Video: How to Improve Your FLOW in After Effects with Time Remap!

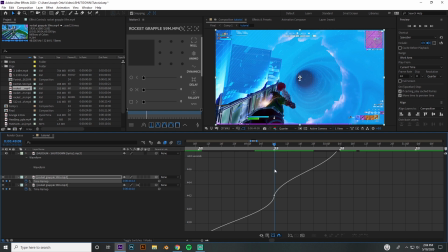744s
Or I mean, I guess you can kind of see it. It'd look better if I went like this. But you can kind of see it's like it's more of like a smooth transition in between the next curve.
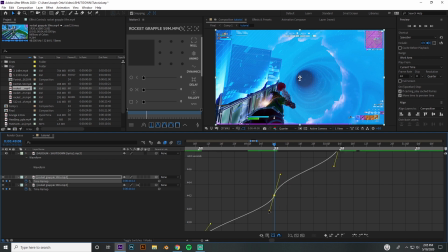758s
Obviously, you don't have to make it look like that. Sometimes it looks good, sometimes it doesn't. You just want to play with it. You want to preview it a lot. But yeah, we're just going through and we're barely touching these sync points.
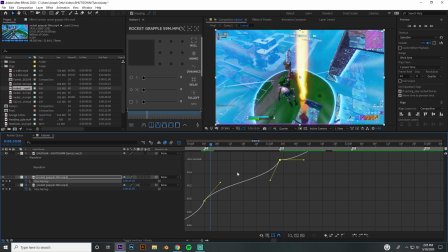772s
Just barely put it up, down. Because when you put this up, this is the part where it's going to speed and it's going to be slow in between here.
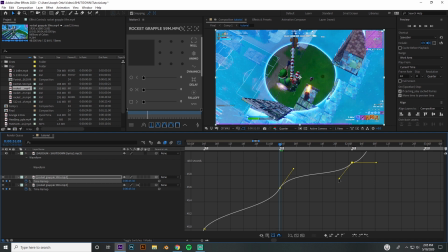780s
And then you're just going to do the same thing here. Maybe you want to exaggerate this a little bit more. So you drag it up a little bit higher and make this a little bit more at the end.
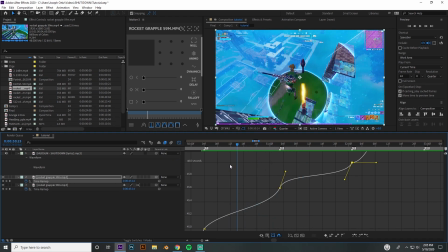794s
Because this is right before the shot. So you want it to be strong right there. He's going to whip that gun right over like really quick. And then this is the shot. So you want to press control and scroll a little bit down so you can see what's going on.
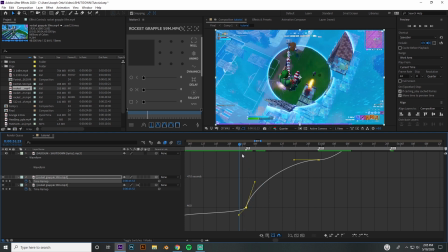807s
And then you want to have a little bit more speed. And this is where you don't have to have the clip or this line right here match up, because the shot, you want it to jump really quick because you want it to have a lot of emphasis, because this is a really hard hitting beat in the song.
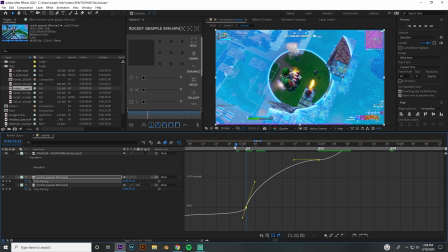822s
If you wanted to, you can drag this like this and it'll kind of ease into it just like that.
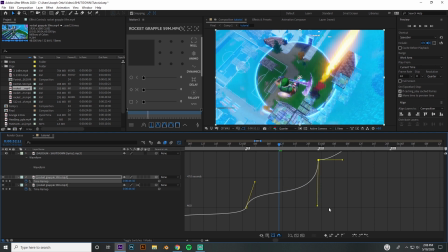831s
And then you want to drag this a little bit down. So now you have the song. And, you know, it just depends on what you're looking for. And obviously, you're going to have to preview it. And then you can just, you want to barely sync that.
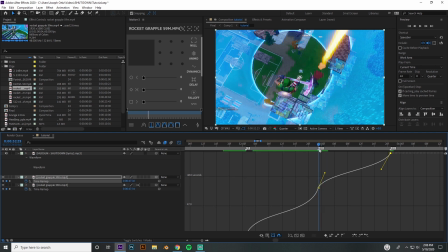846s
So for Fortnite specifically, you want to have your sync points like that. Say if you're doing first-person shooter like COD or Valorant, you can drag these all the way up. You can experiment with that in Fortnite if you want to. But obviously, you know, whatever you think is best, you can go with. I'm just showing you different methods.
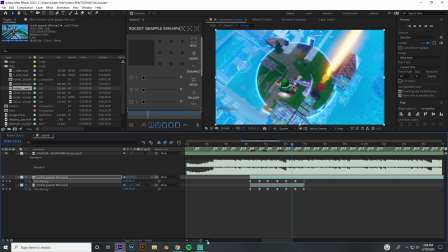865s
And so now we have it synced up pretty much to the song. It basically will look exactly the same as I had it.
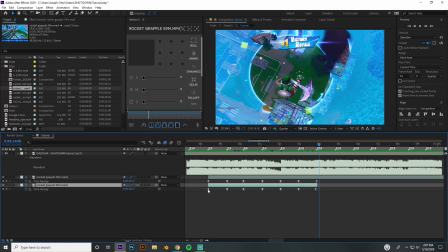873s
It might not be the same though, because I spent a lot of time, like say if we go into the graph editor for this,
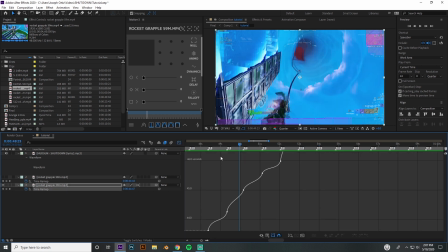882s
it might look similar. Yeah, you can kind of see it's basically the same. If we look at these curves, it's really similar to what I have or what I just made for you guys.
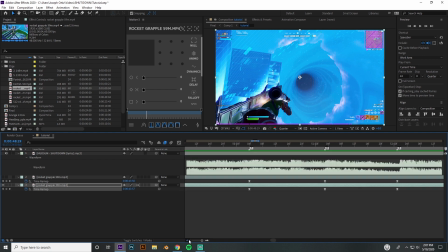897s
But that's really it when you're talking about syncing, because I always make my sinks first before I put any effects on or anything. I always make sure my sink is solid, and then I go to add effects to enhance it.
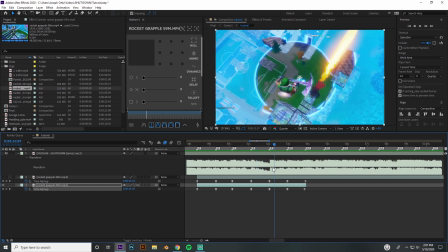911s
Because effects, like good effects, good clean effects, actually enhance your flow, because they make it,
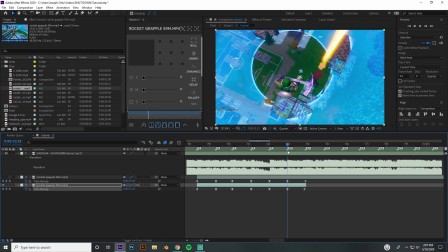917s
they make your beats pop out a little bit more. Like if you had a nice twitch or shake on this shot right here, it's just gonna blend it all together. But having a nice sync is really what you want.
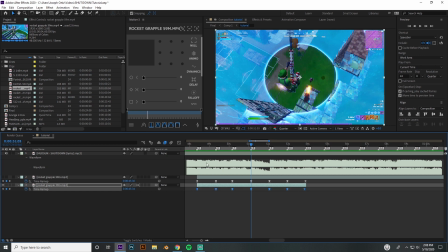931s
And obviously, your flow will increase the more you go in and perfect your curves. I've never had a shot where I synced it the first time and I was happy with it. I'll go back, you know, like hundreds of times.
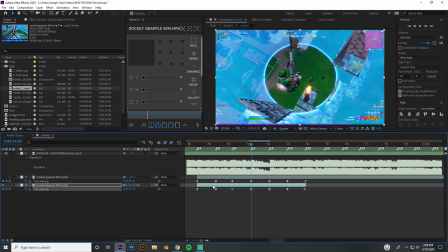950s
100 times might be a little bit exaggerating, but it literally feels like just like constantly just going back and forth, changing.
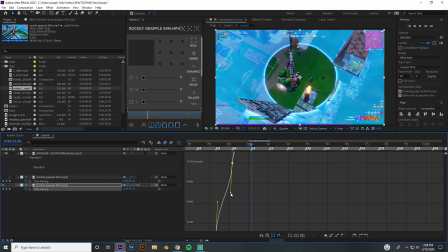956s
Like even if I go in here and change like one tiny little movement, that can make all the difference.
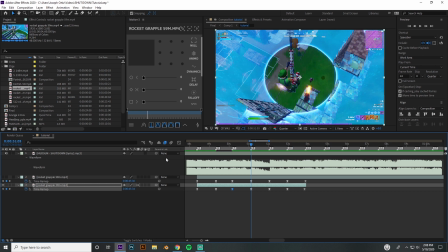962s
So you just want to, you know, change stuff up, preview it, and just, you know, look at it and really study it.
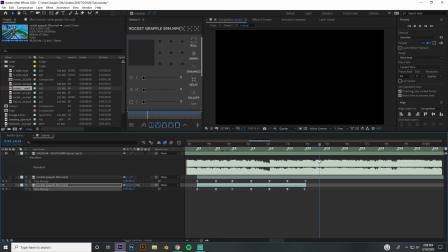969s
Like preview just like each individual one, like not even the whole thing at once, just like look at this part from like here to here, preview it,
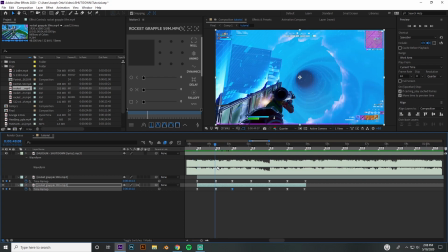976s
and then just move to the next part,
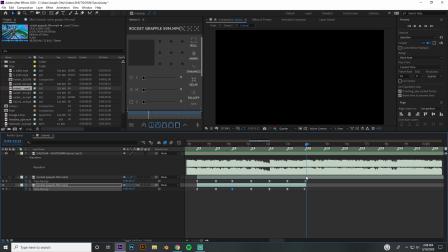978s
and then you can watch it all over together and just really pay attention to those curves, pay attention to what's going on.